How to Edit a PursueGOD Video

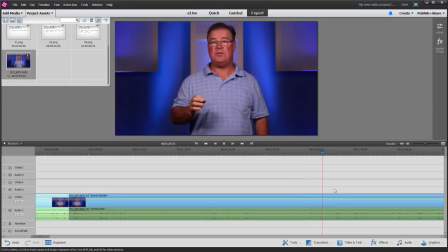8:14 There are three things the leader must do to ensure a productive culture.
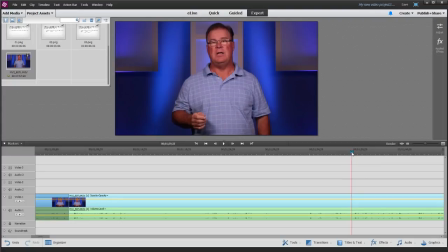8:20 Okay, so he gives us a really nice break right there. So what I'm going to do is I'm going to just cut that out. So I'm going to hit the scissors here, break that clip up, and I'm going to select this one, and I'm going to delete it with my delete key.
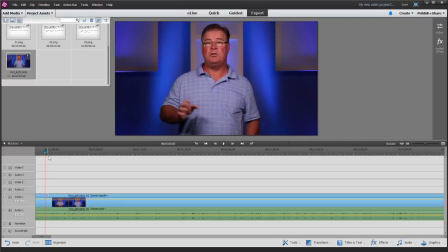8:34 So then let's watch this to listen for how seamless it sounds.
To ensure a productive culture. Now, the first thing a leader needs to do is to communicate a clear and.
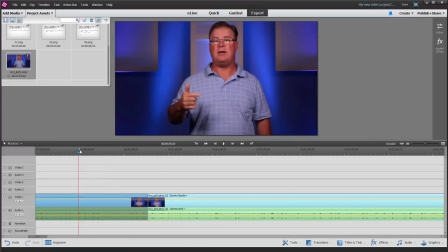8:49 Let's listen one more time. I think he might be repeating himself.
Results. So I want to share with you the three things that a leader must do to ensure a productive culture. Now, the first thing a leader needs to do is to communicate a clear and compelling vision.
Okay, let's listen again.
Results.
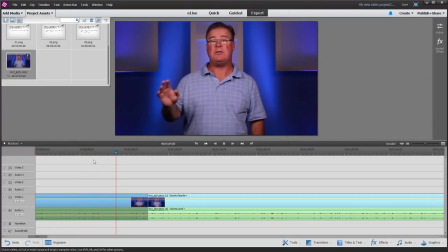9:09 So I want to share with you the three things that a leader must do to ensure a productive culture. Now, the first thing a leader needs to do is to communicate a clear.
So he's a little bit repetitive with what a leader must do.
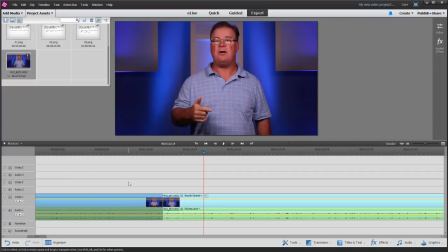9:25 So let's see if we can cut out this line about what a leader must do.
Cultures produce success. Productive cultures produce results. So I want to share with you the three things.
Okay, so let's cut out right here.
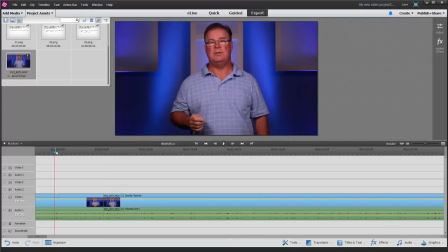9:42 Get rid of that, and then let's listen.
Productive cultures produce success. Productive cultures produce results. Now, the first thing a leader needs to do is to communicate a clear and compelling vision.
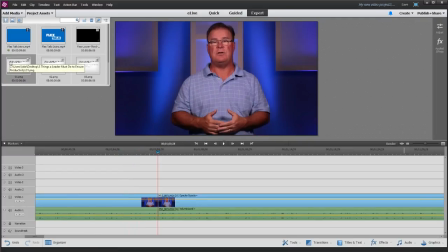9:58 Okay, so what we're going to do here is now we need to cover up this clip.
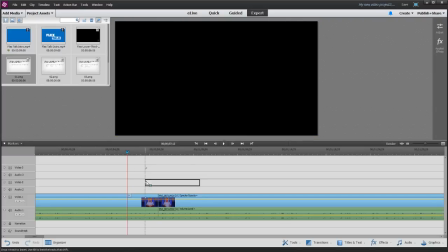10:03 So we're going to take this slide and we're going to bring it onto the video 2 line.
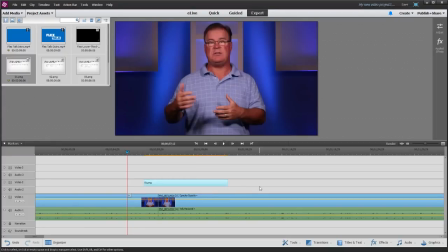10:10 And then we want this to look and feel and seem like a natural transition.
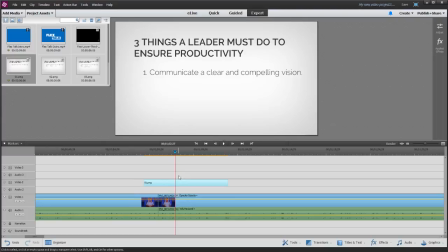10:15 So we want whatever's on the overlay to be on the screen when he's saying whatever he's saying, but at the very least we have to cover up the clip. So what we're going to do is I'm going to drag this on, and then he doesn't really talk about what's on screen here, but he does here.
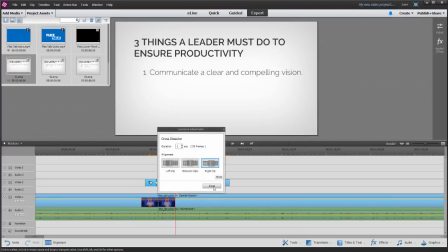10:32 So I'm going to take the transitions, I'm going to click cross dissolve, and I'm going to drag it onto here. And then we're going to make it 1 second, and then I'm going to zoom in a little bit, and I want to make this transition as close to this break as possible.
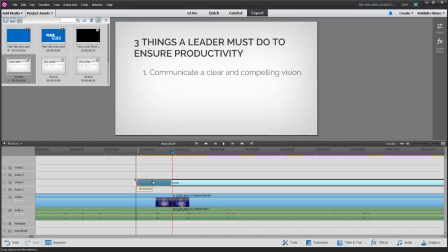10:47 I can't have my transition over the break because that will, you'll see the jump in clips. So at the very least it's got to be here.
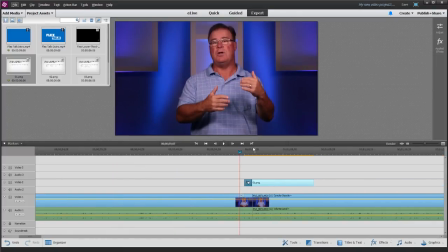11:02 Okay, so then let's zoom out a little bit and let's add another transition towards the end, and then let's play and see what it looks like.
Productive cultures produce results.
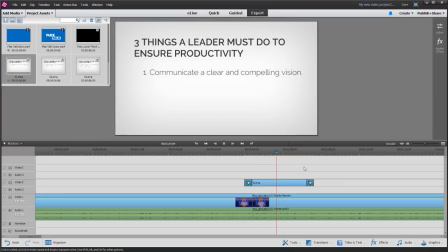11:16 Now, the first thing a leader needs to do is to communicate a clear and compelling vision.
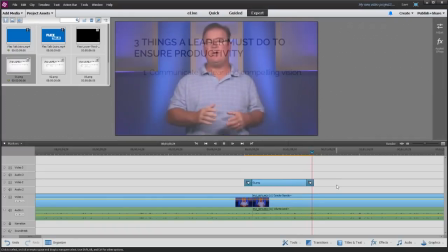11:23 You know, there's this ancient saying.
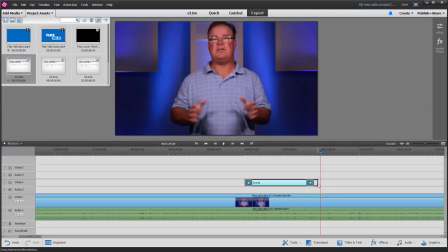11:25 Okay, so I like a little bit of time at the end of their statement, so I'm just going to add a little bit here. And compelling vision. You know, there's this ancient saying that says, okay, so that looks good. It feels good.
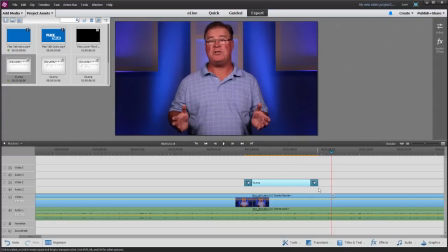11:37 It feels like the natural timing of it. So I'm going to leave this like this, and then we're going to move on to editing the next section. So I'm just scrubbing through here.
Important role of a leader is to make sure he or she communicates a clear and compelling vision.
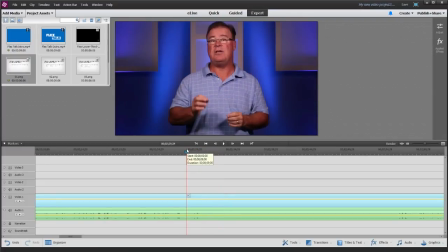11:57 Okay, so he wraps up his point, and there's a big long break here. So what we're going to do is we're going to watch this.
He communicates a clear and compelling vision.
Okay, and then right after he's done saying it, I'm going to make sure I'm not cutting off anything that he's saying.
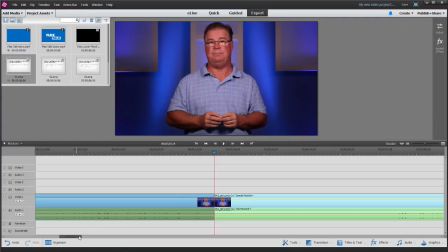12:12 I'm not cutting off his audio, and then I'm just going to make a cut there. And then we're going to look for him stating the next line.